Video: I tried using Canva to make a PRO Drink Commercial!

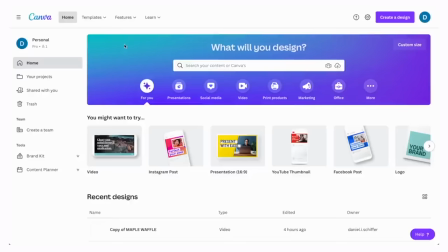Welcome back to the channel and to yet another behind-the-scenes sort of breakdown style video. This video is brought to you by Canva, and you might know Canva as an online graphic design tool, but did you know that you can also edit videos all within Canva?
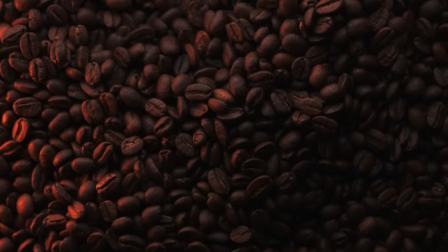Well, a lot of you have been loving the series on the channel where we film product commercials and then we edit them in Canva, so that's what we're going to be doing today for this product right here. I'm not being paid by this brand, but this is a coffee-flavored drink,
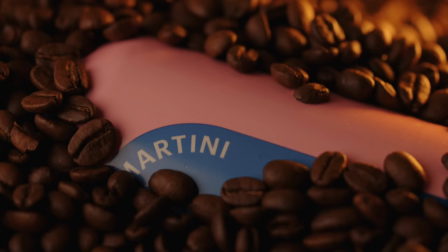and I just love the colors and the branding and just the overall way the can looks, which is why I've chosen it as the subject for this video.
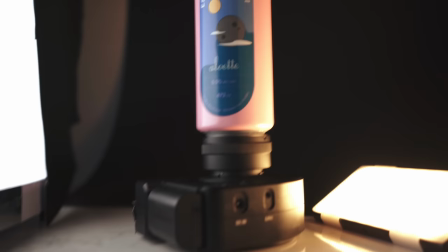All right, so here is the setup for the first shot. We've got our can, of course, on a turntable, and this is actually a lens adapter that I'm using to give it some extra height.
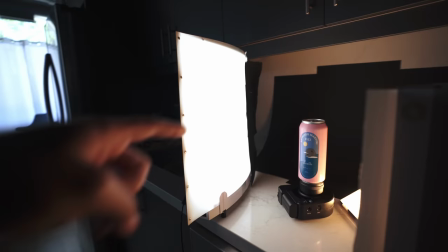Over here, our key light, this is the Lowell Ego LED. I have a piece of black construction paper gaff taped to the one side of it.
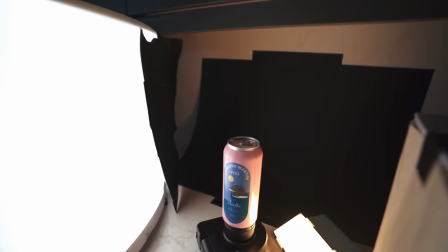This is keeping the light off of the background. We only want to light the subject.
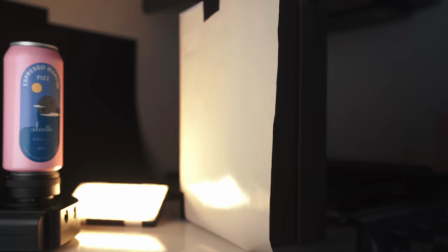Now, moving over to this side, this is a shoe box with a piece of white paper on it to give us a bounce or a fill.
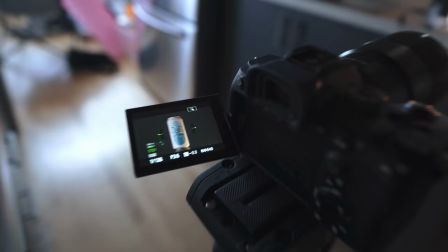And then finally back here, this is a loom cube panel set to a warm hue. This is giving some extra accent, a little bit more depth to the shot.
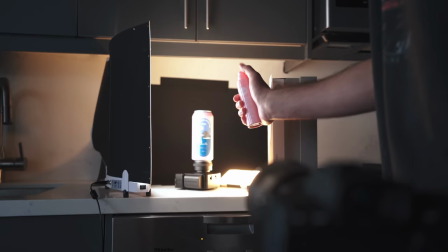I've got everything pretty much framed how I like it. And I'm just going to grab this bottle here that contains a mixture of water and glycerin.
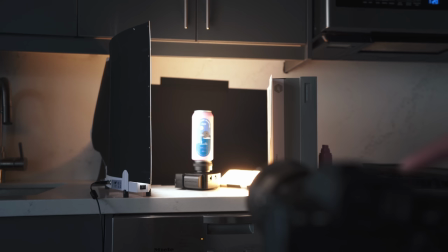This will give the can a cold, refreshing look.
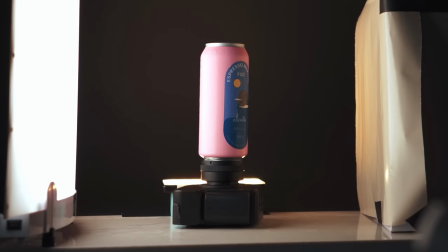And once we are happy with that, we can hit record on the camera and we can start our rotation.
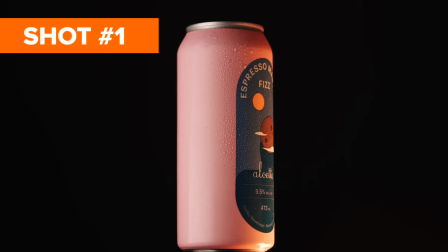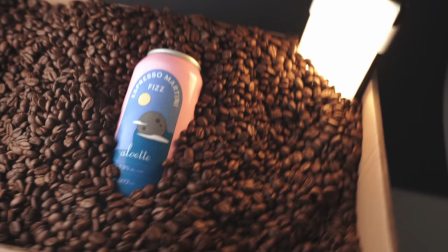So here is our next setup. We've got this cardboard box and as you can see, it is full of coffee beans.
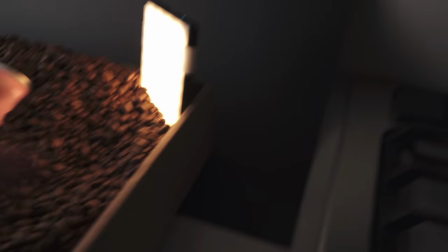We have our drink in the middle here, as well as our key light, our little accent light here,
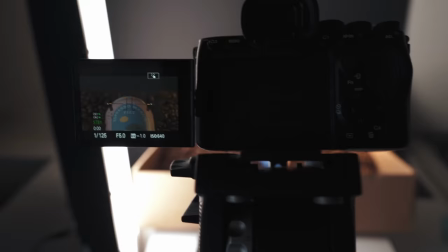and we've just kind of submerged the can amongst these coffee beans, and I've got my camera on the tripod over here once again.
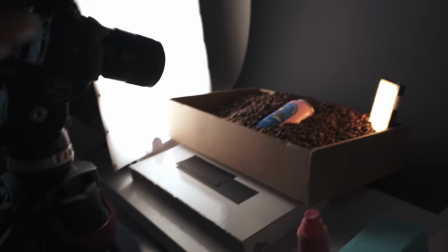Now the idea here is to do a sort of tilting motion with the camera on the tripod to kind of scan up the label of the can,
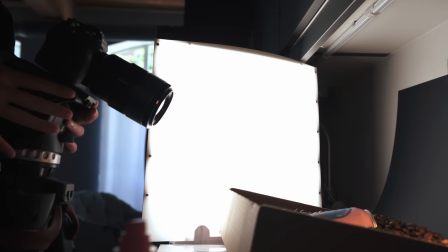and let's see if we can get a shot that looks half decent. So I start with the camera tilted down like this, and I tilt up until I come to a stop, just like so.
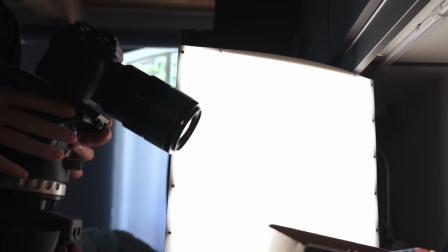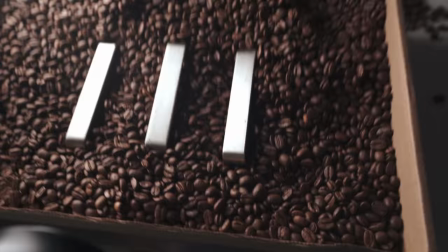All right so here is the setup for our next shot.
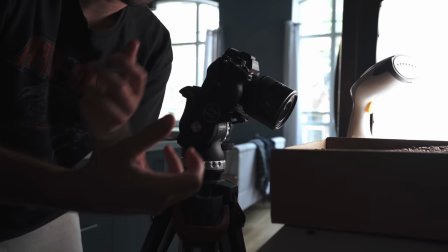We've got our bin full of beans as you can see and I'm not exactly sure what this is going to be but I want it to appear as though
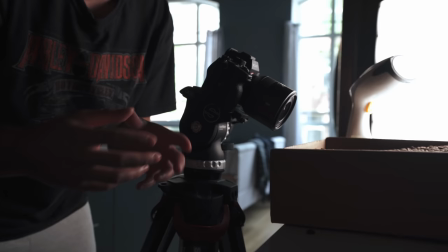it is some part of the process for preparing coffee beans whether that's in a sorting facility or if it's some kind of flavor extraction.
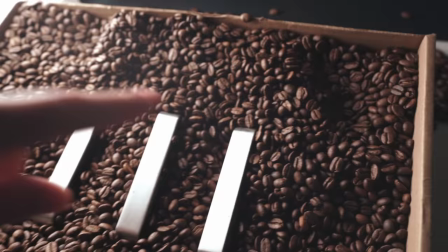I'm not really sure. The idea is to blow some steam into the background and foreground of this shot and I'm going to try and take these two end pieces and kind of squish them together.
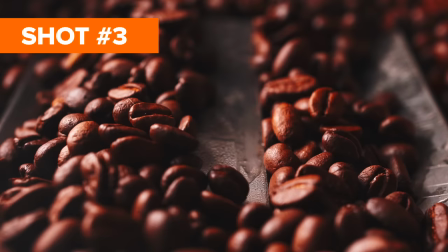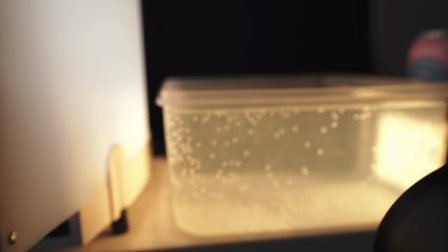Okay moving along here to our next setup we've got this Tupperware here full of water and then the idea is that by shooting up
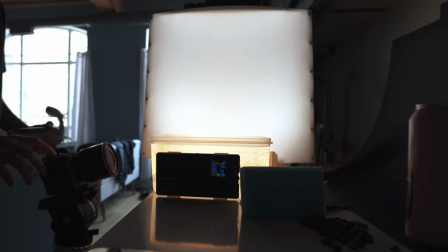on this angle towards the surface of the water we should get a pretty cool looking reflection as we dip one of the cans into the water.
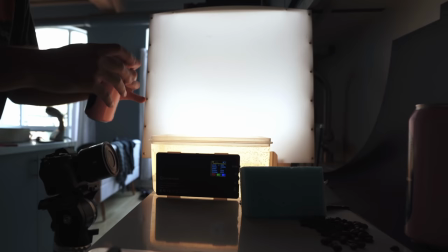I guess it is also worth noting that we're shooting this in 120 frames per second so that we can get that nice smooth sort of slow motion ripple effect in the water.
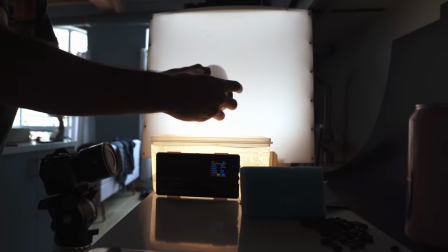So we're just going to dip our can in here a few times. I might add a twisting motion, try some different positions maybe with the can upside down.
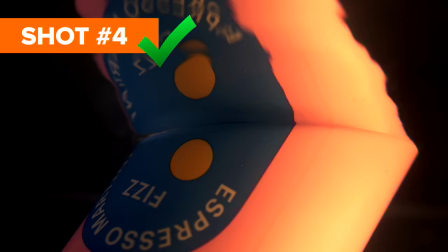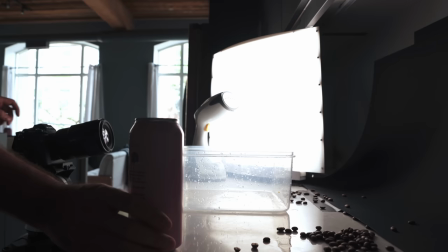So now we are setting up the next shot which is going to be our pouring shot. I'm switching from the 40 mil back to the 90 mil.
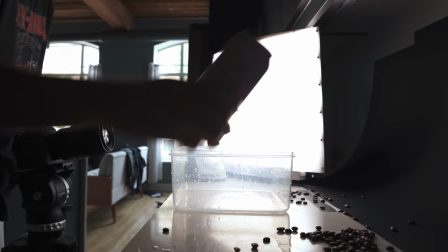This will get us a nice close up and the idea is to have a nice low camera angle, black background and have the can summer up here and we're going to pour the liquid into this container.
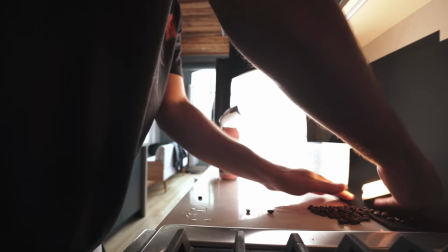The container is obviously not going to be in the shot. This is our accent light. We're just going to sort of place it below down here.
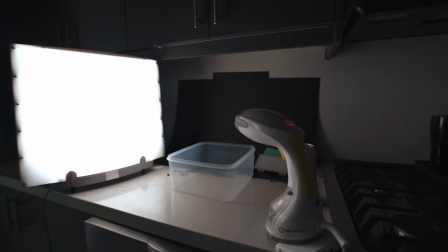I'll use the sponge to prop it up. Additionally, we've got the steamer in the foreground right here.
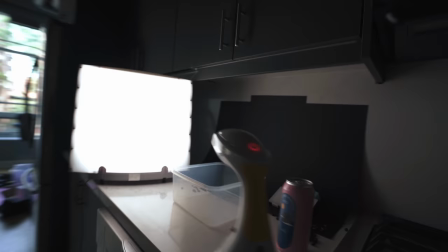It's going to give us that extra smoky look, just make the shot a little bit more interesting. So let's set this up here and give this a go.
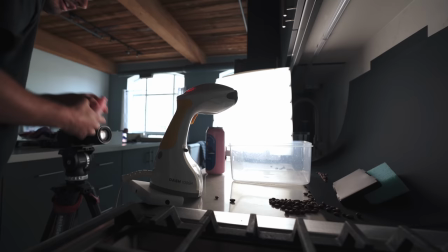And we're doing this in autofocus so that I can move around and not worry too much about my framing.
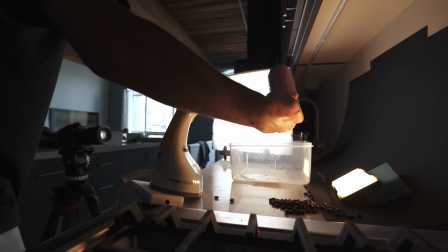As always, we're going to give the can a spray.
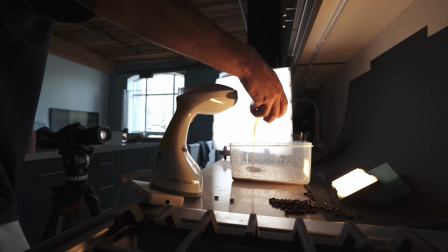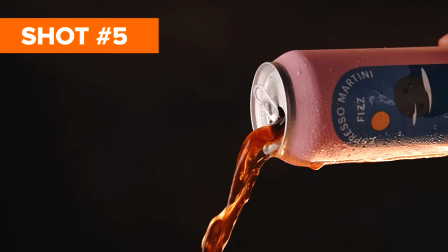All right, that was hectic.